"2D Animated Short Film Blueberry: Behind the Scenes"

Hey, what's wrong? There's no need to be nervous. We did a whole movie before this. Just look at the camera, be yourself, relax, okay? You got this. Hi, my name is Stephanie Glover, and I'm here to give you an inside look at my animated short film, Blueberry.
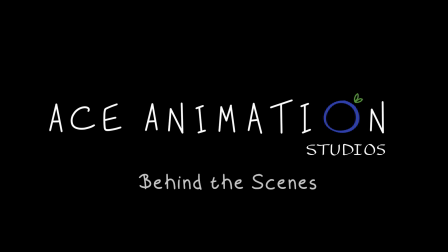Blueberry was inspired by my nephew Carter.
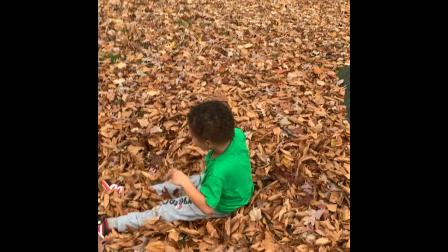He's a really energetic kid, a voracious kid, super determined about eating, and he loves food.
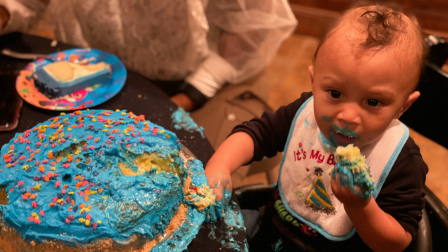And I thought it would be really interesting if there was a character with that personality and that perspective. How would they respond if their food came to life? And what would that do to shift their perspective on the world at large?
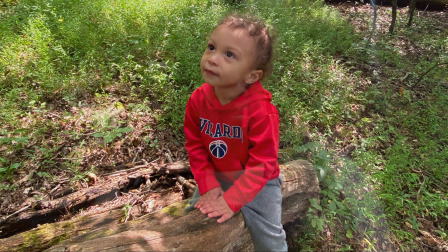Even though Carter's just a kid, we share a lot of the same sensibilities, the way that we see wonder and awe and our imagination. And I wanted to really bring that into his character and bring that into the script. When I wrote the initial script, I was really excited and I sent it over to my animation director,
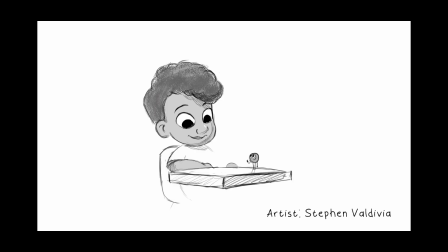Steven, and he sent me back this initial sketch of Carter and Blueberry. And when I looked at that sketch, I knew that we had something, and that was the beginning of character design exploration and our foray into pre-production.
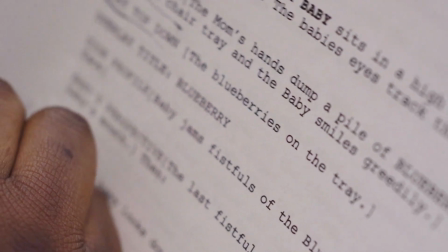Writing the script for Blueberry, it was really important for me to put as much as I could on the page in terms of the characters, the setting, and the environment, because that really was the foundation that everyone could work off in order to create the story.
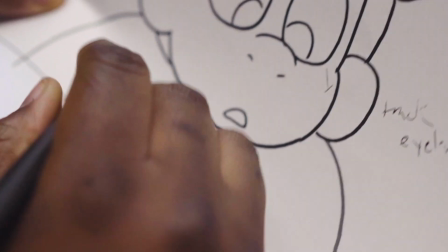When I came back to it with fresh eyes from a director perspective, I really wanted the character design to reflect the character's personality. Carter is a really energetic kid. He's really determined, but he's also very serious, and he's capable of great empathy and friendship and kindness. And it was important for all of those elements to be reflected in who he is as a character.
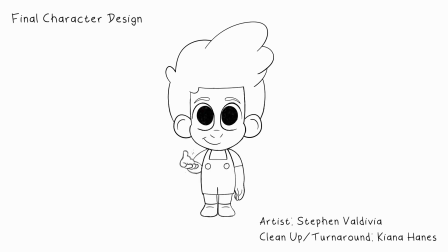So when you first see him on the screen and you see him interacting, you get an opportunity to know him, even though there's only a short span of time.
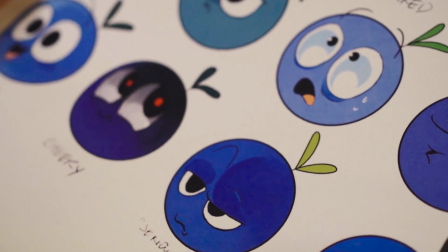For Blueberry, there were less iterations because he still has a simpler design to him, but it was still important to evoke the playfulness and the lightheartedness of his character and his design, and so that was really incorporated when we added his leaf and made sure that his legs and arms had kind of
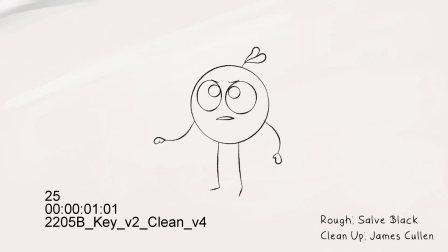a bouncy noodle approach to them, just to kind of show that he's kind of always ready to go, super fun, and a little bit of his cheekiness to his personality. Coming to the film as a producer, it's really about getting the story from point A to point B, from script to a completed movie.
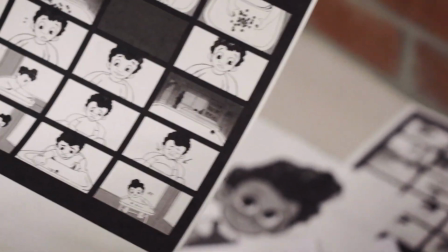With Blueberry, it was a lot of different departments, it was a lot of different people on the teams, a lot of communication, organizing schedules,
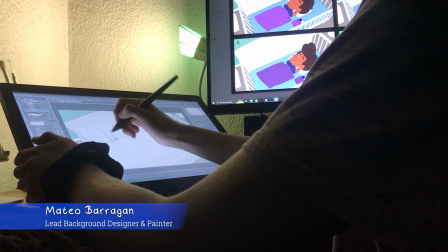and making sure the animators and the artists were on the same page in terms of what needed to be done and the overall vision for the story. We started with rough storyboards, making sure the story was completely beat out and communicated in a visual language,
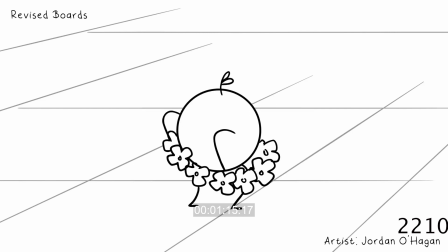and from there we revised the storyboards, cleaned them up, and got us ready for the beginning of production.
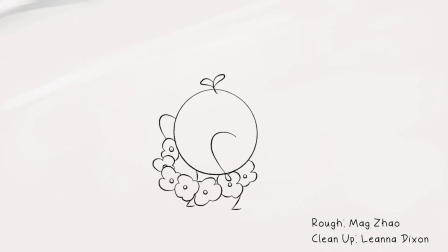Animating, we started with some initial roughs, making sure that the characters were keyframed in nicely before we added those in-betweens,
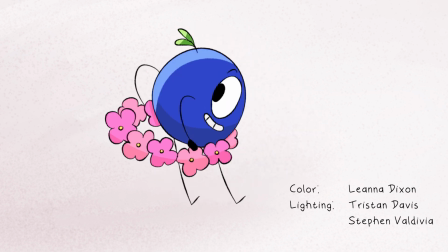then went to cleanup, then color, and then lighting and polish in post.
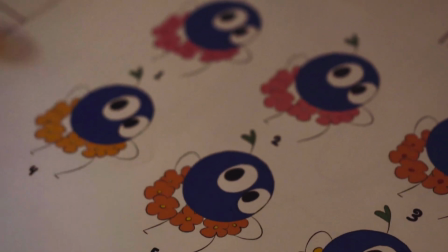Communicating the vision of the story across the entire piece really meant making sure that everyone from
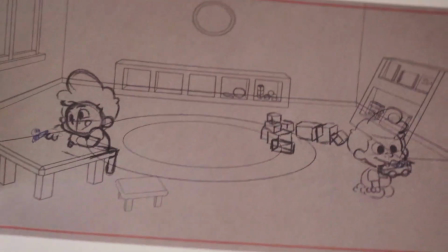art to animation to music to sound design understood what the story was and where we were trying to go,
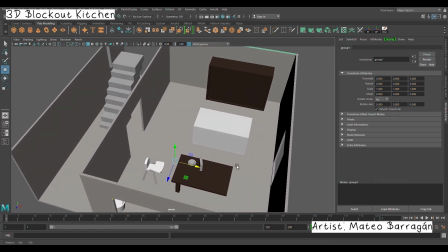and making sure that the characters and the plot was reflected in all of those moments. There was a lot of different tools that I used as a director to help communicate those things,
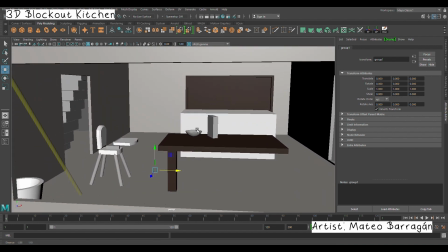whether it was 3D models of the space or even real photographs
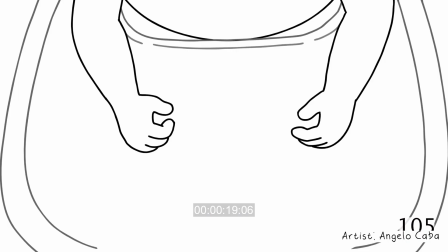I used to help translate that into a visual language and the art style of the film.